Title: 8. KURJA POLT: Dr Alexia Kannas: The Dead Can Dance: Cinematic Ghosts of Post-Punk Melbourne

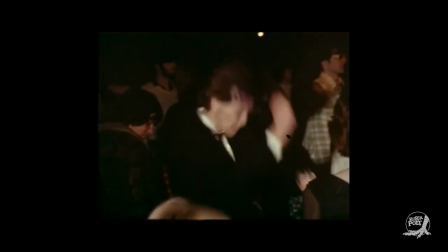Hearing this instead of their conversations and ecstatic screams produces an uncanny effect, or a sense of simultaneous presence and absence. The footage tells us that these moments happened, but the film holds us at arm's length,
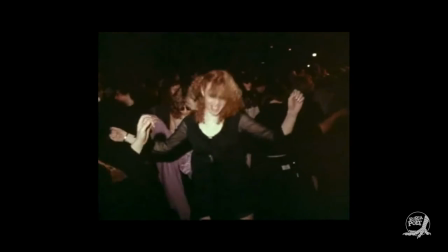refusing to participate in any illusion that we can re-experience these moments.
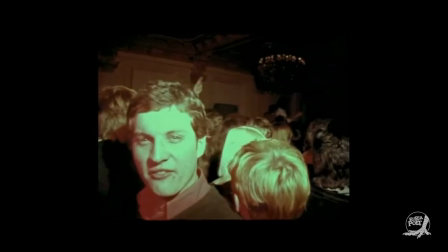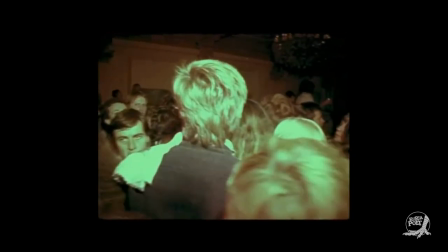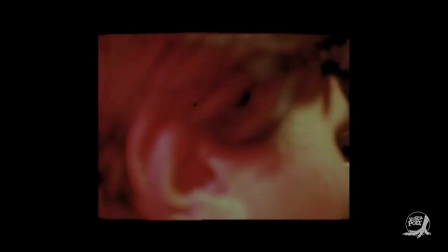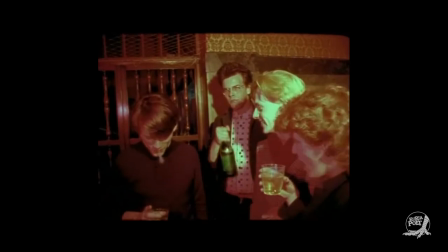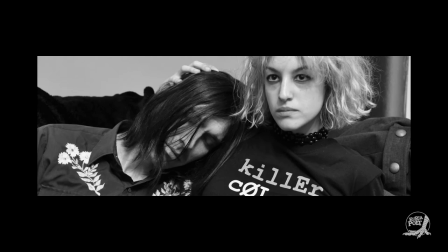In Donna McRae's 2011 horror film Johnny Ghost, the protagonist is haunted via her own experience of this scene that congregated on the south side of town. McRae's film is about Millicent, a former post-punk who now lives a somewhat solitary life as a hardworking academic.
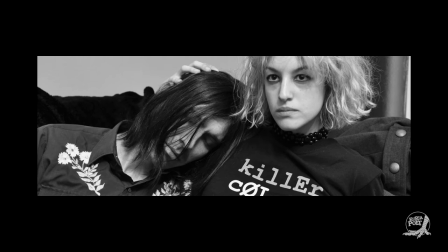For Millicent, Melbourne's post-punk history is intimately bound up with the loss of her friend and former bandmate Johnny,
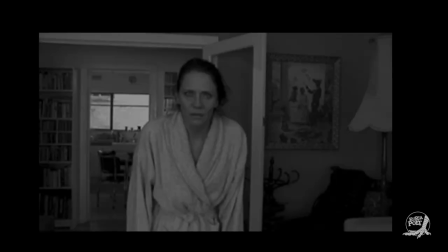and this unsuccessfully repressed trauma has begun to surface 30 years on in unpredictable and violent ways.
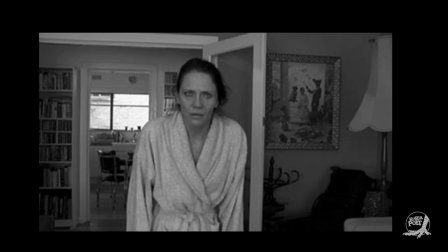Mostly she is pursued by the ghosts of Johnny, his girlfriend Robin, and their gang of post-punk ghost friends. But in one particular scene, she confronts the eerie destabilization of time and space when, walking down Fitzroy Street, she stops in front of the site of the Crystal Ballroom.
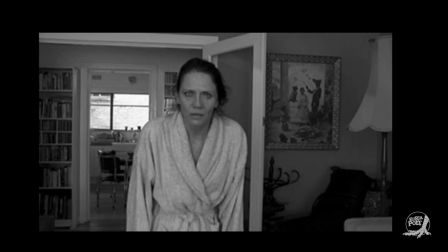As Millicent turns toward the door, the sound of the Fitzroy Street traffic falls away, and she hears the crushing guitars of the birthday party playing inside.